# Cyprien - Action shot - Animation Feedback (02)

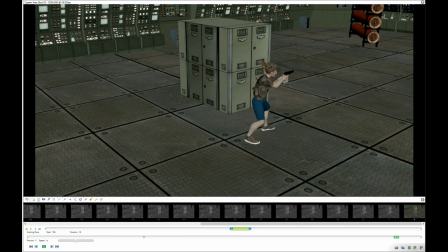While seeing it looping like this, it doesn't feel too slow. Hold on, I'm thinking maybe I should. I don't even know if I can do this.
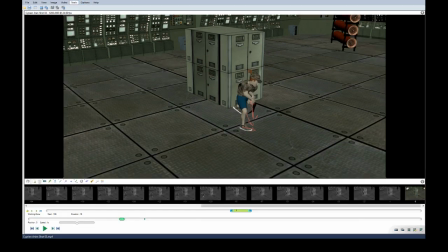Can I just get rid of the whole? Uh, if I reopen it, uh,
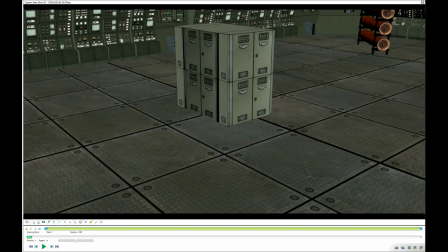I'm just thinking. It sounds to me like the frame rate is a bit off. So I just want to make sure, but might not be.
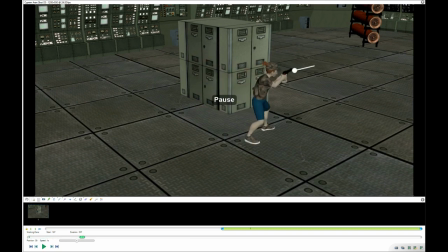Yeah.
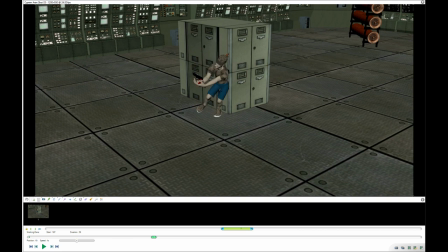The smear on the nose is great. I like this pose as well. It's quite cool. Not sure if it was necessary here on the fingers, but yeah, it's funny.
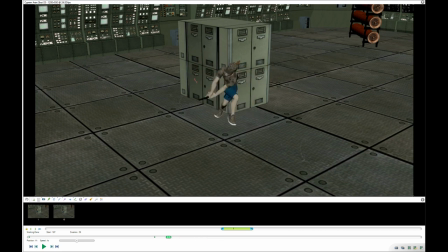Oh yeah, your arms, I guess. I guess you could have stronger pose here because they start to. And again, be careful with the wrist here. If you try yourself, you will see you are not able to go as far as 45 degrees, roughly,
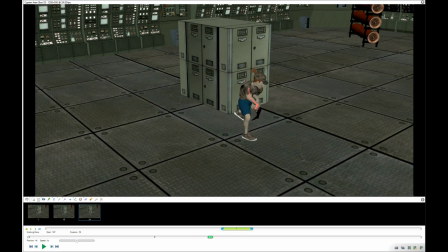in this direction, and even less in the other direction, unless you have a broken wrist or something. I don't know, but yeah. Here, I would say you could have like a stronger pose with the arm being a bit more, um,
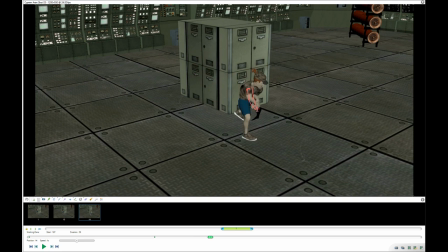a bit more straight. So I would actually even move the shoulder lower than this than what I just did to have like a stronger arc.
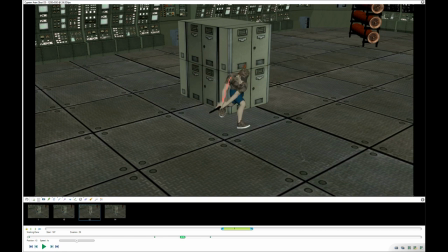Because here you've got like you see, I'm talking about maintaining this arm extension here because they start to. Yeah, maybe it's because yeah, maybe, but I don't know.
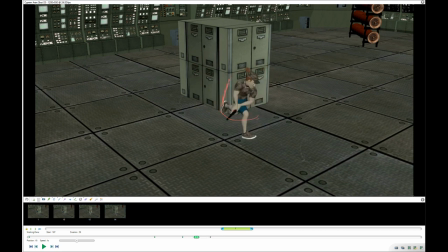Maybe it's a frame too early. I think here it almost feel like you are losing volume a little bit. If you look at this length and if you look at this length, yeah, and here, so yeah,
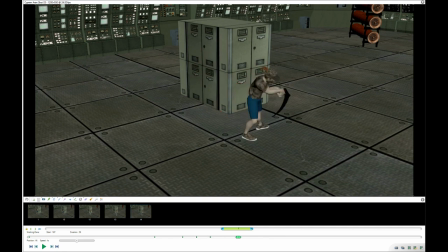it would have been cool to also came really strong here, where like the arm would be more straight, like a more snappy. Because here again, if you track your spacing, so let me remove all of that to be a bit more clean.
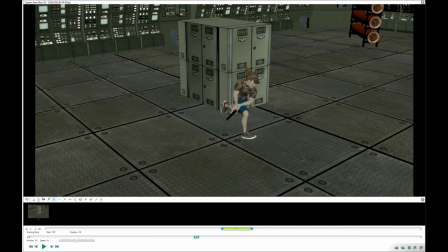Okay, so we are definitely going for a long review, Elliot. I'm sorry in advance, Cyprien. Um, yes, I need that. This.
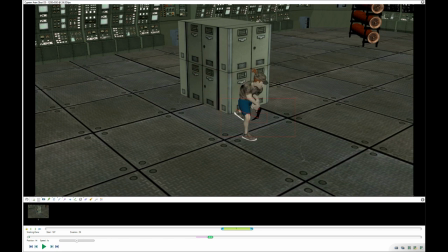Hold on. Let's track the end of the gun. It will be much easier. So again, look at your spacing. It's very
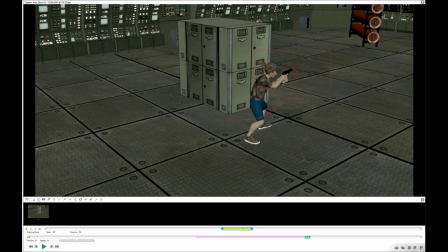imprecise. So if I just so here you've got a um,
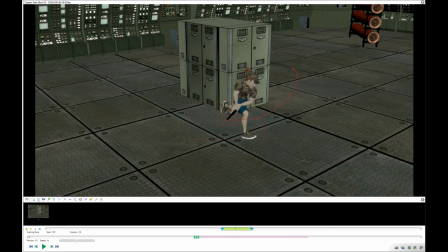very broad spacing here, which makes sense. Although again, I would suggest to have something a bit more like this.